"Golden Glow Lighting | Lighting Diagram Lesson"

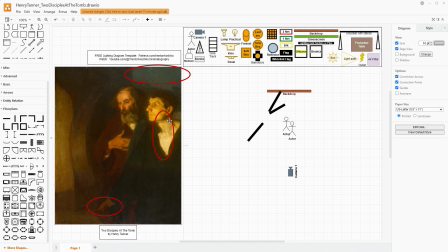I don't know that that's spatial compression as if Mr. Tanner was using a camera lucida or something of a similar optical nature, but what we do have here is some compression optically, at least in terms of the artistic interpretation.
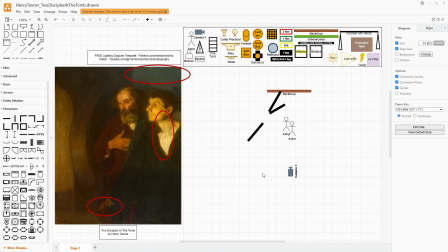So we want, if we're going to be looking to recreate this kind of scene, let's move the camera back a little bit and zoom in with something on the telephoto side, maybe a 75-85mm lens, something in that kind of lower telephoto range. We don't want anything incredibly dramatic.
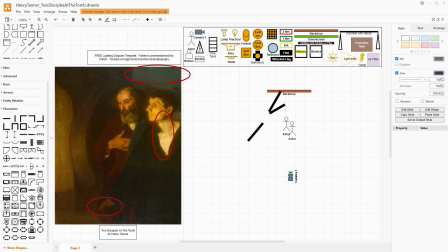We want to still be able to have this type of composition, but yeah, moving the camera back a little bit, having the zoom lens, and we should be okay. Now we do have our two actors right here, and we have the opening. I'm going to make the opening a little bit bigger than I had it originally, just to simulate how big this could be.
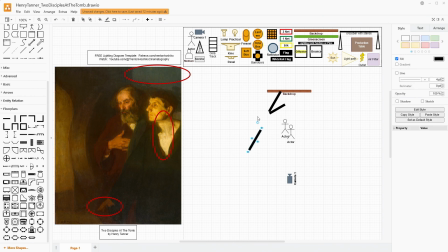These would be rock face, set walls that have to be designed, but I'm just using the built-in wall piece from Draw.io. that to me looks to be about what we need in terms of our setup,
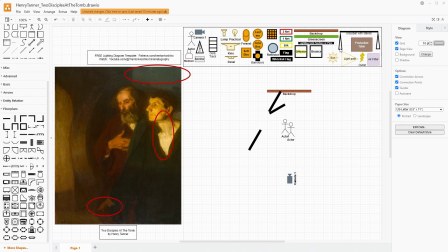in terms of the space that we're using. Now, like I said, we're probably going to be on a stage for this. So one thing that I want to talk about is we could use lanterns to help just create a general overall even light. That obviously means that you have to have an overhead grid. That means you have to have more lanterns.
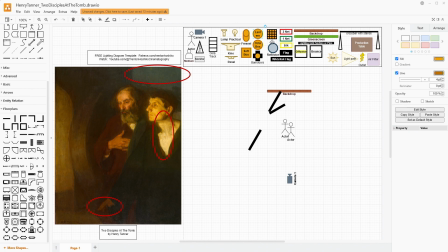It could get a little more expensive, but that's definitely a possibility. I'll get more into that in a few minutes. But let's start by placing our first light. Now, how am I going to achieve this type of glow?
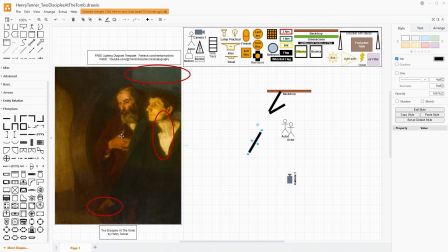Well, what I want to use is light that's already pretty yellow or orange, and I want to use a gold reflector. Especially if we're coming at this from a budget type angle, I think that those are good ways to get us that look easily and for not too much money,
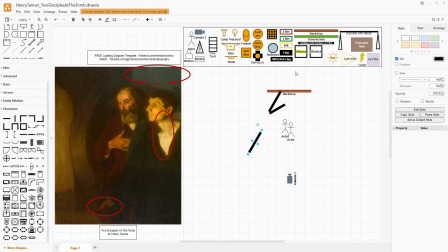and it will create this like really nice hard type light, because you can look at this shadow right there, and that's a pretty hard source. That line is incredibly distinct. So I want to do something that makes that light hard, reflecting it, because that creates more of a directionality with it.
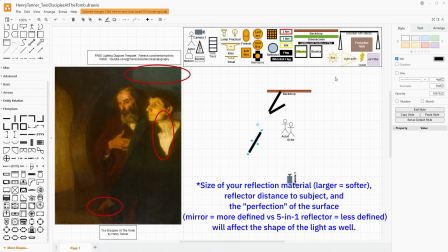Not bouncing. Bouncing diffuses, reflecting makes lines harder, generally speaking.
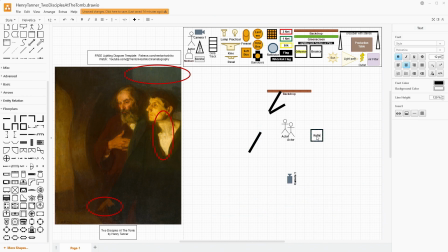So I'm going to actually change this to reflect, and I'm going to change its color. So this probably would need to be the biggest 5-in-1 reflector that you can get. Something like a 4x6 or a 5x7. Those are some of the bigger sizes of those.
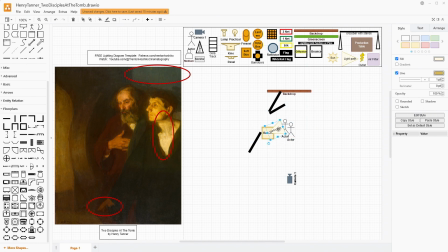And we're going to use that to just reflect a lot of golden light right onto our subjects. But if we're doing that, we need to place a lamp. And I would say that the lamp needs to be over kind of in this direction.
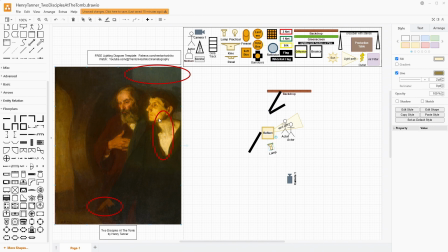The exact angle you would have to figure out, depending exactly on how the blocking works, if there's movement, if they're just already standing there. It kind of depends. But if we have our lamp that sort of comes here, we can
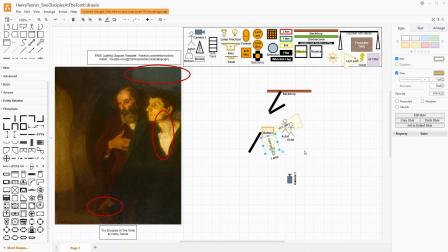bounce our light into our reflector and then back onto our subjects. And that should create a reasonably hard look. If you needed them to be able to enter into the opening, I would say that you could move this setup back into the actual interior space to achieve this.
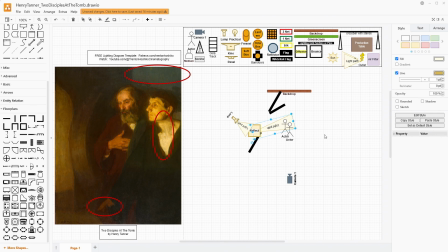Like I said, it kind of really depends on how your blocking actually needs to function. One note that I will have is that to me, it appears that the light is coming pretty straight across, almost about chest height. And I think thematically and story-wise, that makes sense for this type of image.
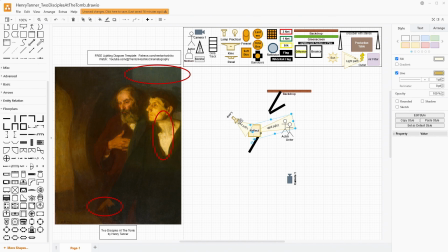I don't want this light to be on a pigeon stand or on the ground, or also at the same time above them in particular. I want it to be kind of just bouncing into the reflector and then straight across to them. Now, like I said, you can play around with angles to get exactly what you would need. I would say that you could also do it this way.